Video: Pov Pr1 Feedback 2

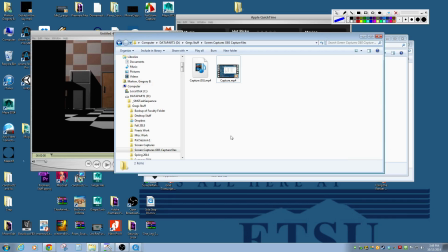[0:00]
Okay, so Devin, I think we finally get yours open here.
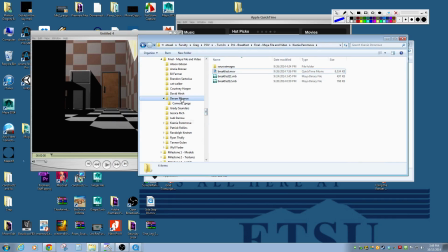[0:06]
Let me get back to where we were. So Devin and Senya.
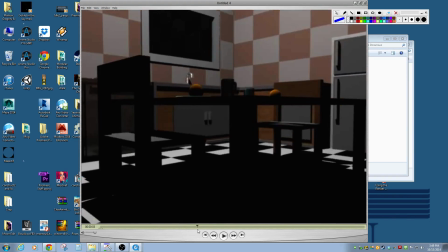[0:13]
So, let's look here really quick. I think overall yours is working pretty well. My biggest notes is I feel like there's a lot of things that are still untextured.
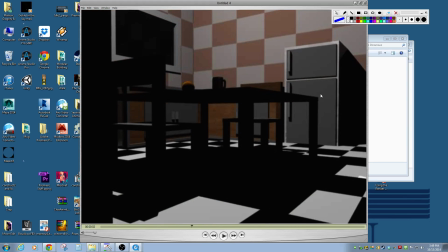[0:21]
Like you just kind of have this gray texture on some of these objects here.
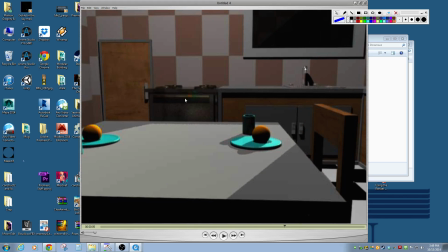[0:26]
um you got some nice stuff going on with the these metal elements and I think the wood is looking pretty good it's kind of hard it gets a little
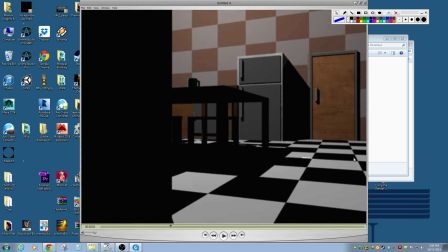[0:36]
pixelated in spots um this tiled uh
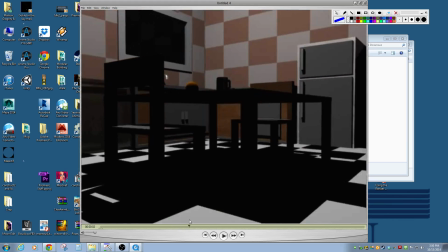[0:42]
checkerboard um although I think you can make it work for the floor it feels a little weird
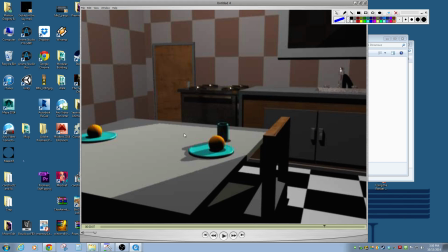[0:47]
on the wall and especially when we get this misaligned part of the texture there uh but overall it's working pretty well and I think your lighting is looking good with the exception of like I don't know where it's coming from right like it's got this nice lighting here but it's not like there's
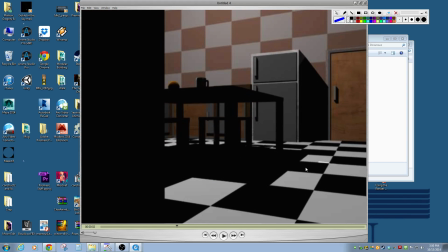[1:03]
nothing here really casting any light and I think your shadows here are just way too dark like there's just no there's no light over here at all that's kind of filling in these shadows so you need a little bit of a fill light and I think you you need to maybe work on
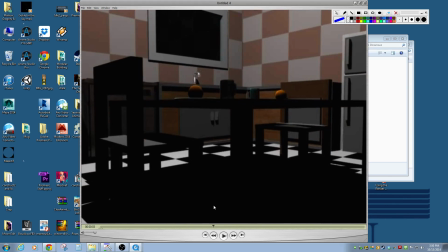[1:16]
some of these forms that are a little simpler like these these are just kind of made out of boxes and you Yeah, it's kind of nice, but I think you could round some of these off and make them a little bit more organic.
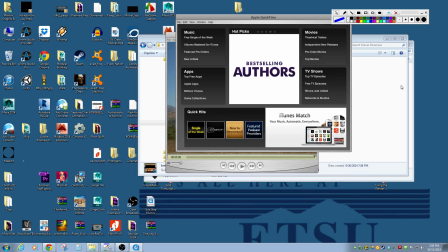[1:27]
So, overall, it's looking pretty good. Okay, Xenia.
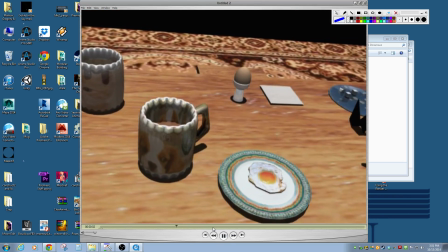[1:33]
So, you got some really neat elements in here, but it's kind of hard to see what's going on.
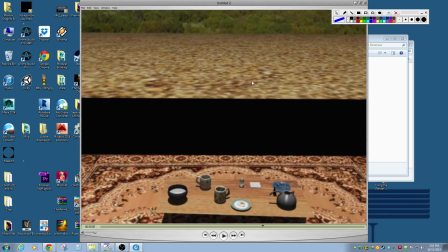[1:38]
And then I think this gap where there's no wall really kind of messes a little bit with our heads. Because we see this carpet, which is very similar colors to the table. and so the table doesn't really stand out on it.
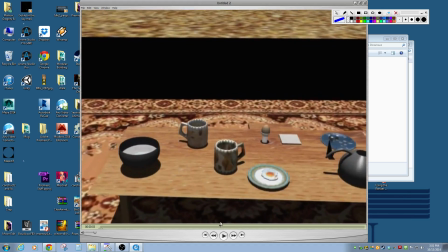[1:53]
And so I wish this carpet were just a darker color or something, or this wood just had a different material on it, and it was reflective or something.
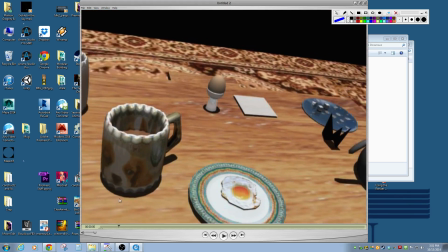[2:01]
All the elements on the table are really pretty nice.
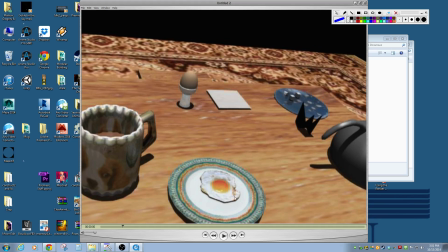[2:05]
I'm not necessarily sure what this is, but the plates look nice, the egg looks nice. I'm imagining that's just a photograph of an egg. I like that you worked to get this picture of the dog on here.
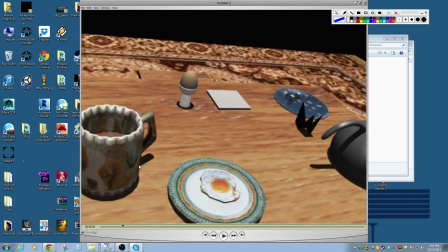[2:19]
I'm not sure if the stretching and like warping around the edges was intentional if it is it's working pretty well and I imagine it may have been because this seems like you kind of have this like clay fired um glaze look to parts of it so that may have been what you were going for
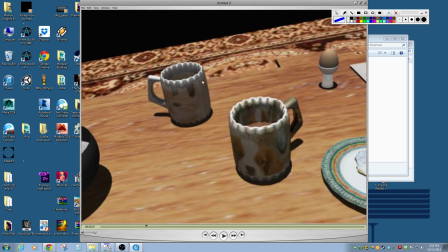[2:37]
um if it's not what you're going for then I need to kind of look at why it's doing that and how to make it not do it but I think that it
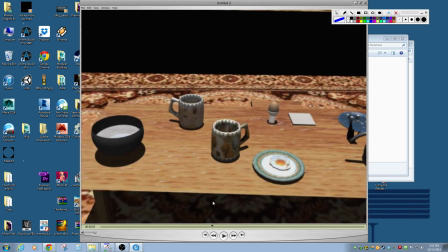[2:44]
is um I think the edge of this bowl feels a little sharp um but your your teapot looks pretty
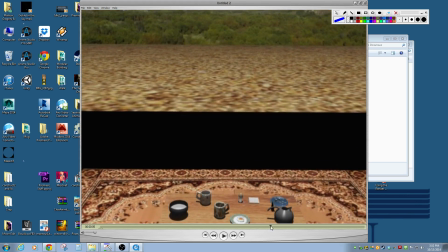[2:51]
good um and the biggest thing is like this disjointed like
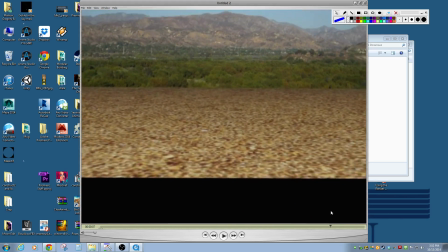[2:56]
uh we're in a room uh feel to it now what i think is neat is i
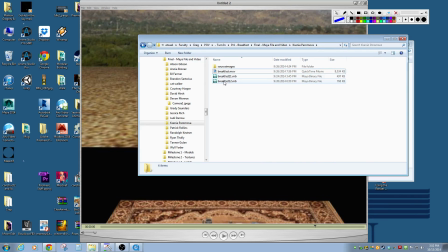[3:01]
think if i'm not mistaken it looks like you have the
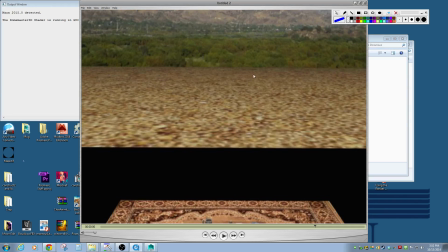[3:07]
floor extended out to give us this elongated feel and so that's a really nice way
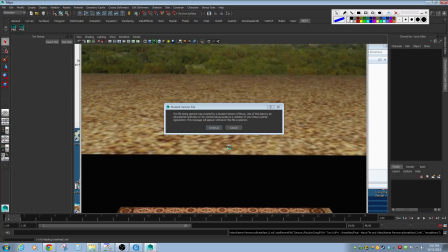[3:11]
of fixing the issue that a lot of people were having let me see if it'll actually open it up I don't want to have the texture on it, but...
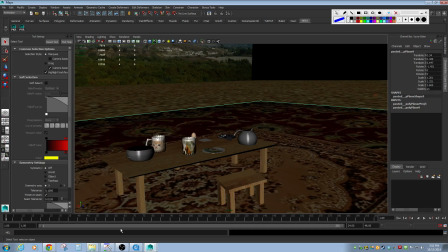[3:22]
Give me a second here...
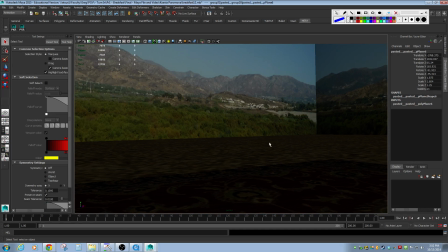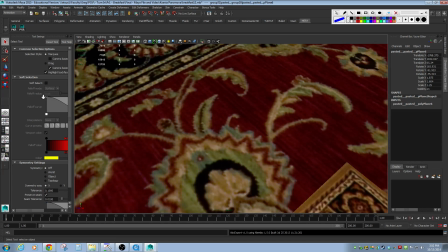[3:28]
Oh, maybe you actually just made the... It's
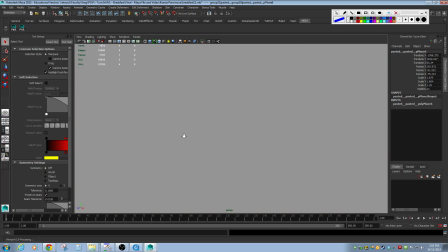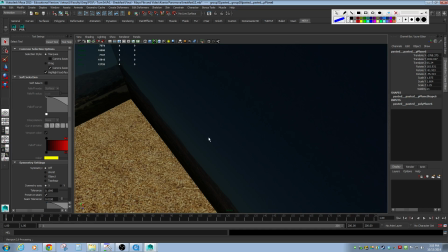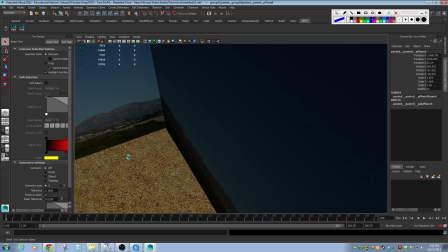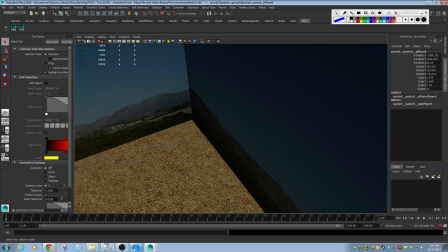[3:57]
so hard to deal with right now.
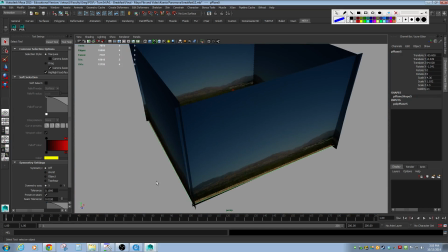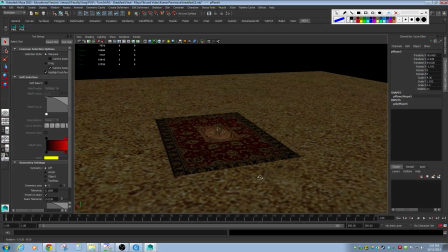[4:03]
So, yeah, actually that's... Oh, I see. You've got the ground texture here.
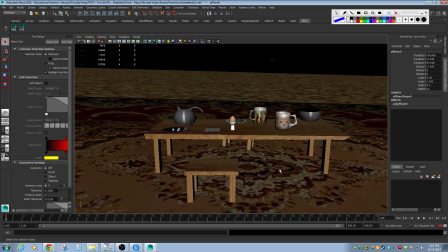[4:09]
And so... Yeah, this is actually working much better. Although I wouldn't have known to look at this without the...
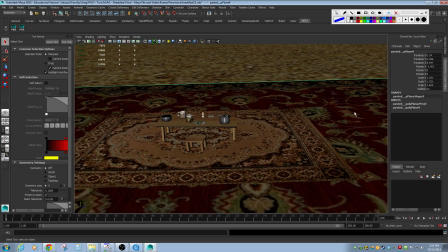[4:19]
If I hadn't opened this up and checked it out. What's happened is this material didn't render, isn't it? Okay, yeah, so if you want to resubmit with an updated render, I can update that grade.
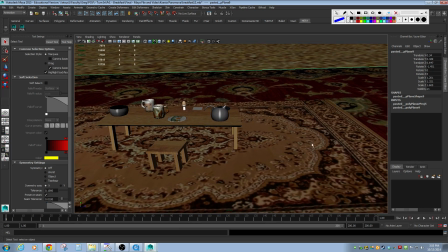[4:33]
But I think that this would be nice.
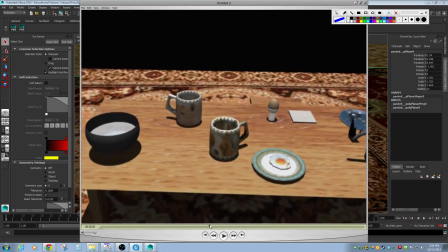[4:35]
I think that one of the reasons we're not really separating those things is because we're not seeing a lot of the shadowing until we get to like right here, right?
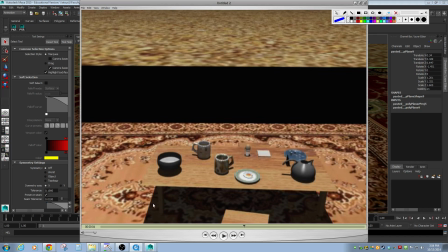[4:43]
And we see the shadows there.
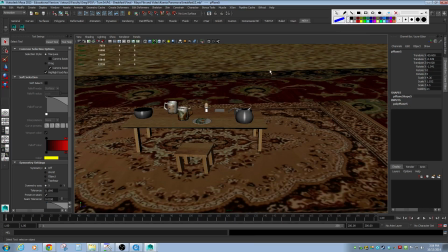[4:45]
Yeah, it's that material is not rendering. and so yeah this actually is working pretty pretty well otherwise
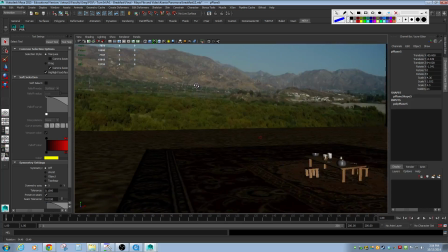[4:52]
I think you're getting some neat effects
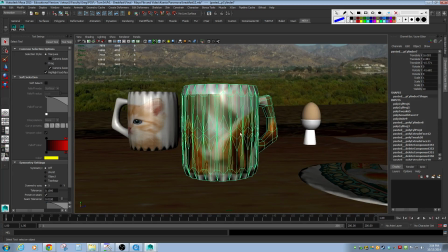[4:58]
again I'm not sure if that's intentional or not but if so it's it's
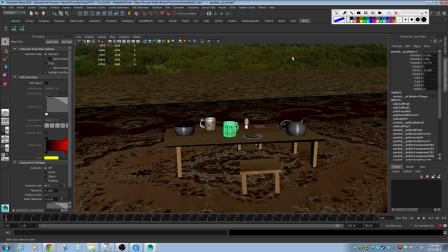[5:06]
kind of neat actually so yeah so that that's the the biggest things I'm kind of
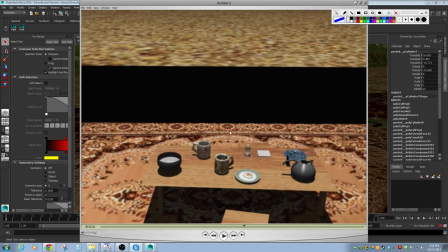[5:14]
noticing obviously the the missing texture and I think that
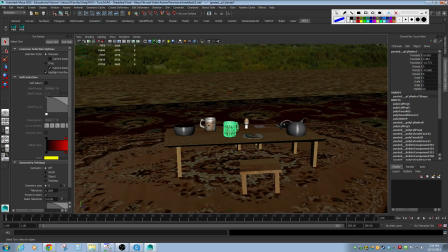[5:19]
doing a little bit of tweaking on that and then maybe even just showing it from a slightly different angle would maybe help sort of clarify some of the things that we're not seeing in the
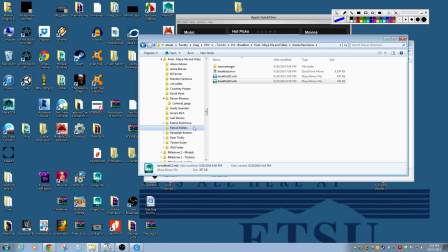[5:30]
in the video now so Patrick so you're revised
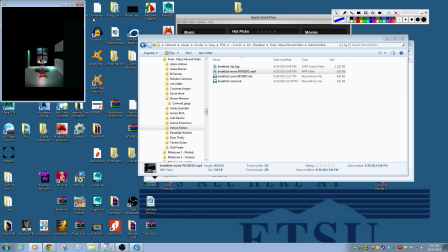[5:35]
okay
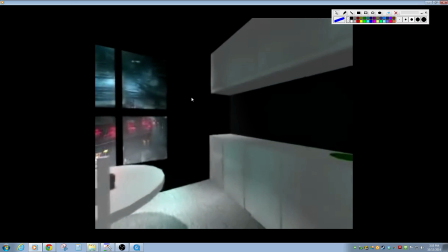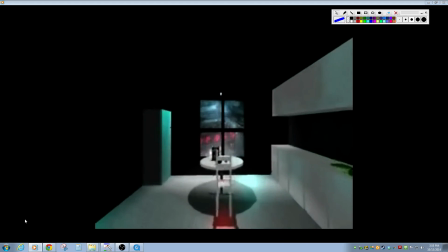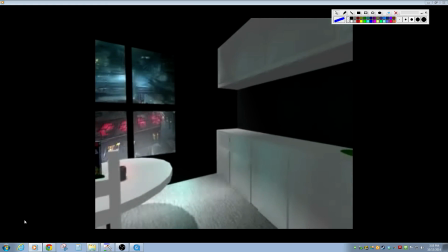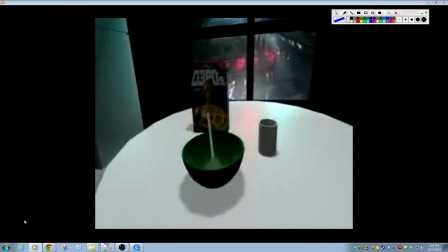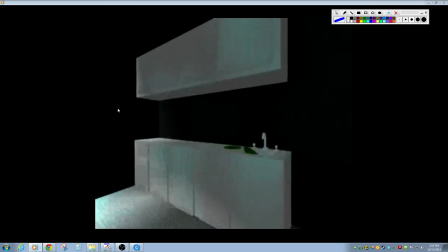[6:04]
that's kind of neat I actually think that there's you got something really neat. This is a really pixelated render.
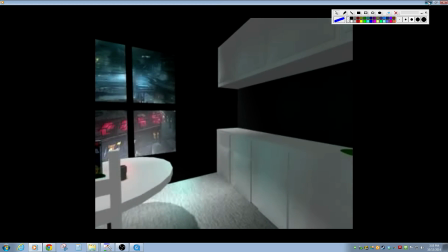[6:11]
I don't know if we just used JPEGs or if it just compressed it too much or what's happened there.
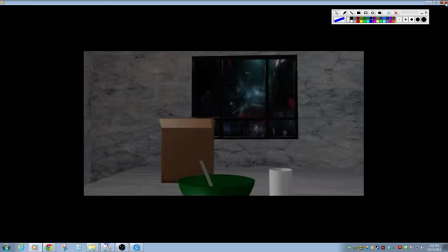[6:17]
But in comparison to your original, this does work much better now. I think your lighting is looking much better on it.
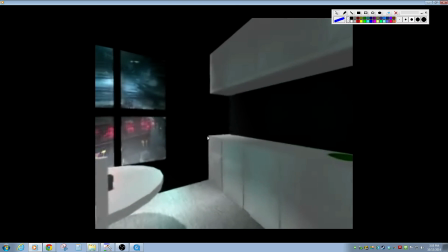[6:25]
I think it's a very small render. I'm not sure we spend a lot of time just kind of staring at this corner so the camera work could still be improved a little bit.
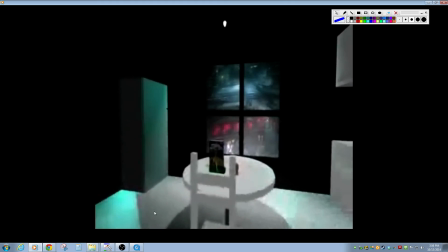[6:34]
Your lighting looks better And I really like that, I don't know if this is part of a reflection or part of the lighting.
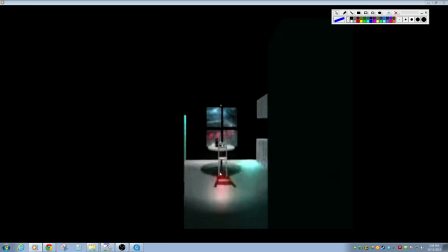[6:39]
I like this red you got going on here that I guess is being cast from the lighting outside.
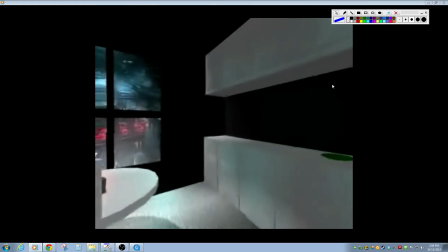[6:45]
And so you get some really neat stuff in there. Again, this render is just, you know, really small, so it's kind of hard to see what's going on.
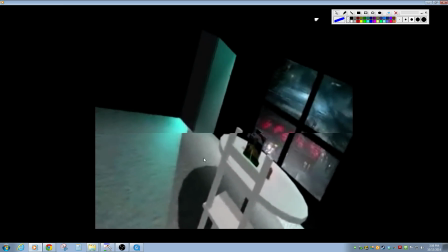[6:52]
But the things I would say to work on may be some of these areas that just fall completely black.
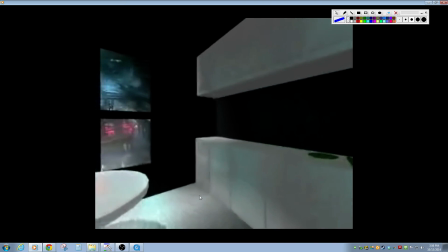[7:01]
So I need just a little bit of, like, lighting in there just so we can see how it's bouncing around. especially considering so much of this is is bright you
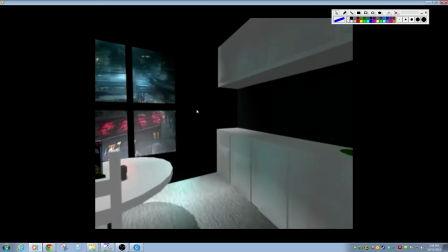[7:08]
know so i think playing around with that and getting a little bit of the lighting here on these walls on the inside uh
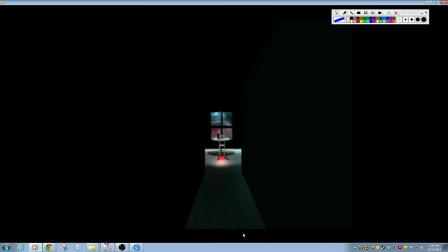[7:12]
will help a little bit as well and it seems that something back here is glowing um so
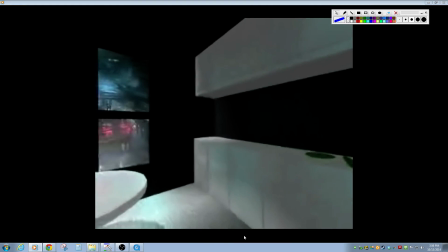[7:19]
if we look back in here it just feels like there's like some element back in that corner that is
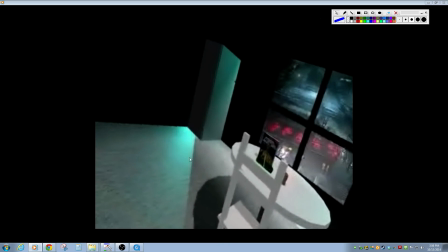[7:26]
that's glowing or there's some highly reflective thing happening over there and so that
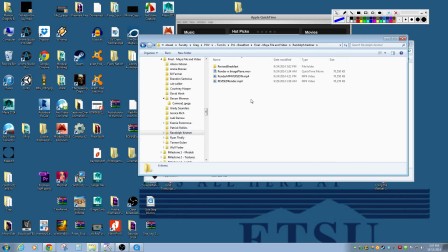[7:32]
feels a little strange but overall it's uh it's looking much better um i'm
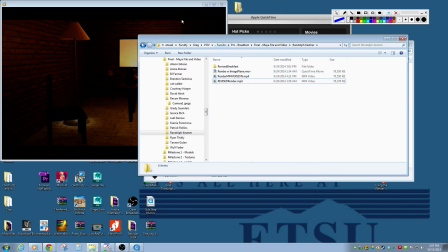[7:40]
guessing this one because it's the newest one and it says revised yeah okay
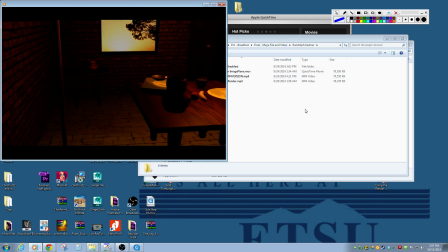[7:49]
this is randolph yes